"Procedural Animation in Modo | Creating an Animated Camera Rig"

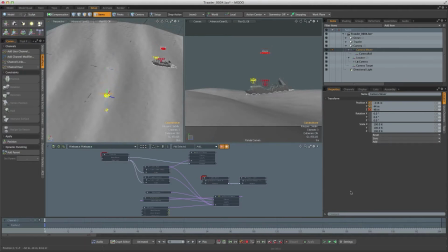Then we can key that on the Z. Now I want the boat that the camera is on to be traveling at roughly the same speed as the trawler. Now I know the trawler is traveling at 6 knots, which is 3 meters per second. So let's make the camera boat travel at, say, 3.2 meters per second.
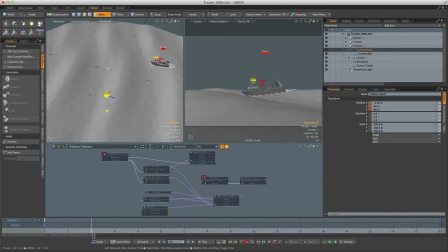So to do that, let's just go 1 second forward in the animation, frame 24, and then in the Z channel, I'm just going to type -3.2.
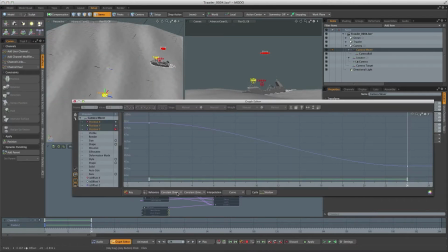And then if we open up that channel in the graph editor, we can make it a constant movement. So we change the pre and post behaviors to linear. So now we can animate where the camera is actually looking.
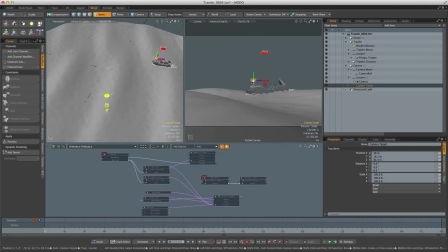Now as a starting point, we can actually parent this camera target to the trawler itself. So I'm just going to do that in the item list. So now if I hit play, the camera is following the trawler.
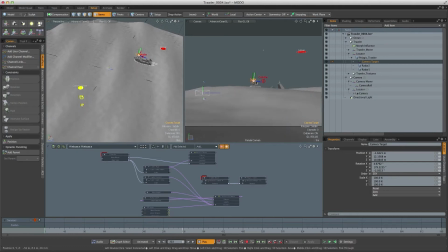But we don't want it to follow it, you know, or look at it in a very static way like that. We want this target to be moving around a little bit because the boat that the camera is on is going to be battered by the waves as well. And also, moving this target around would allow us to compose the shot more easily.
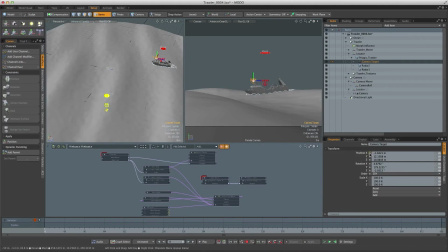So at frame zero, let's key the position channels for the target. Hit the W key, and I'm just going to move that target so the trawler is in a nicer position in the frame. And then just keep
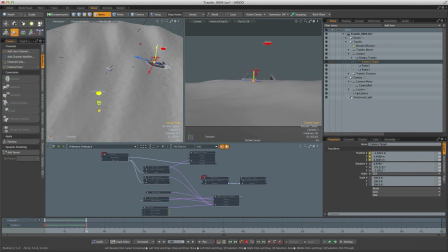scrubbing through a certain number of frames, and then make some subtle adjustments.
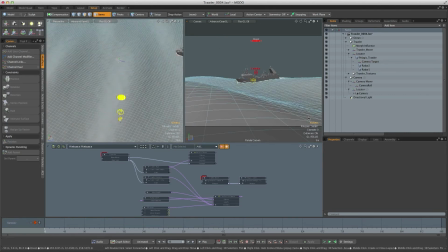So when you're doing this, it's also a good idea to actually set the correct frame width and height that you're going to be using. So I'm just going to go to the render layer,
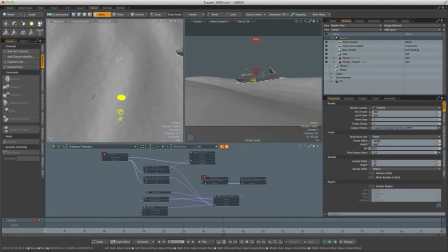set it to 1920 by 1080. So if I just hit play, see, we're getting that nice subtlety with that target position, but we're still not getting any kind of roll in the camera.
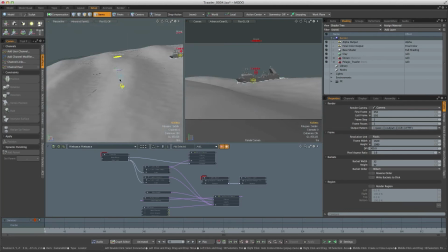So let's select the roll locator and key the position channels.
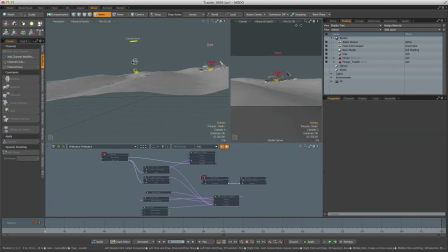And when we're animating this, it's going to be easier to actually look
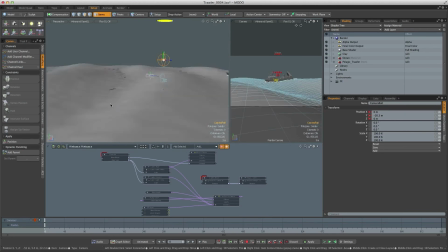at the scene and where the camera is in relation to the actual waves. So let's scrub forward a little bit. So as the camera comes over the back of that wave, it's going to roll over that way.
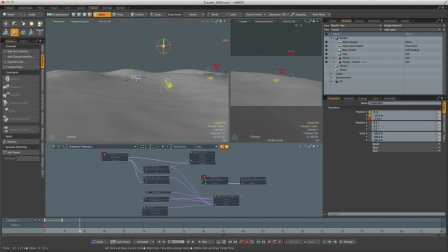Scrub on a little bit more. It's going to level off. And then as it goes up the wave, it's going to go that way. And so on.
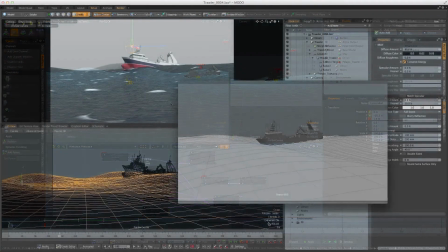And so forth. So I just recorded an OpenGL preview of the scene,
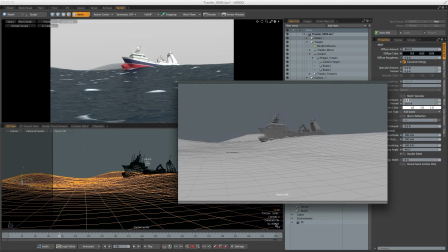and as you can see, by thinking about how we're going to rig and animate the camera, we've managed to make the whole scenario much more believable.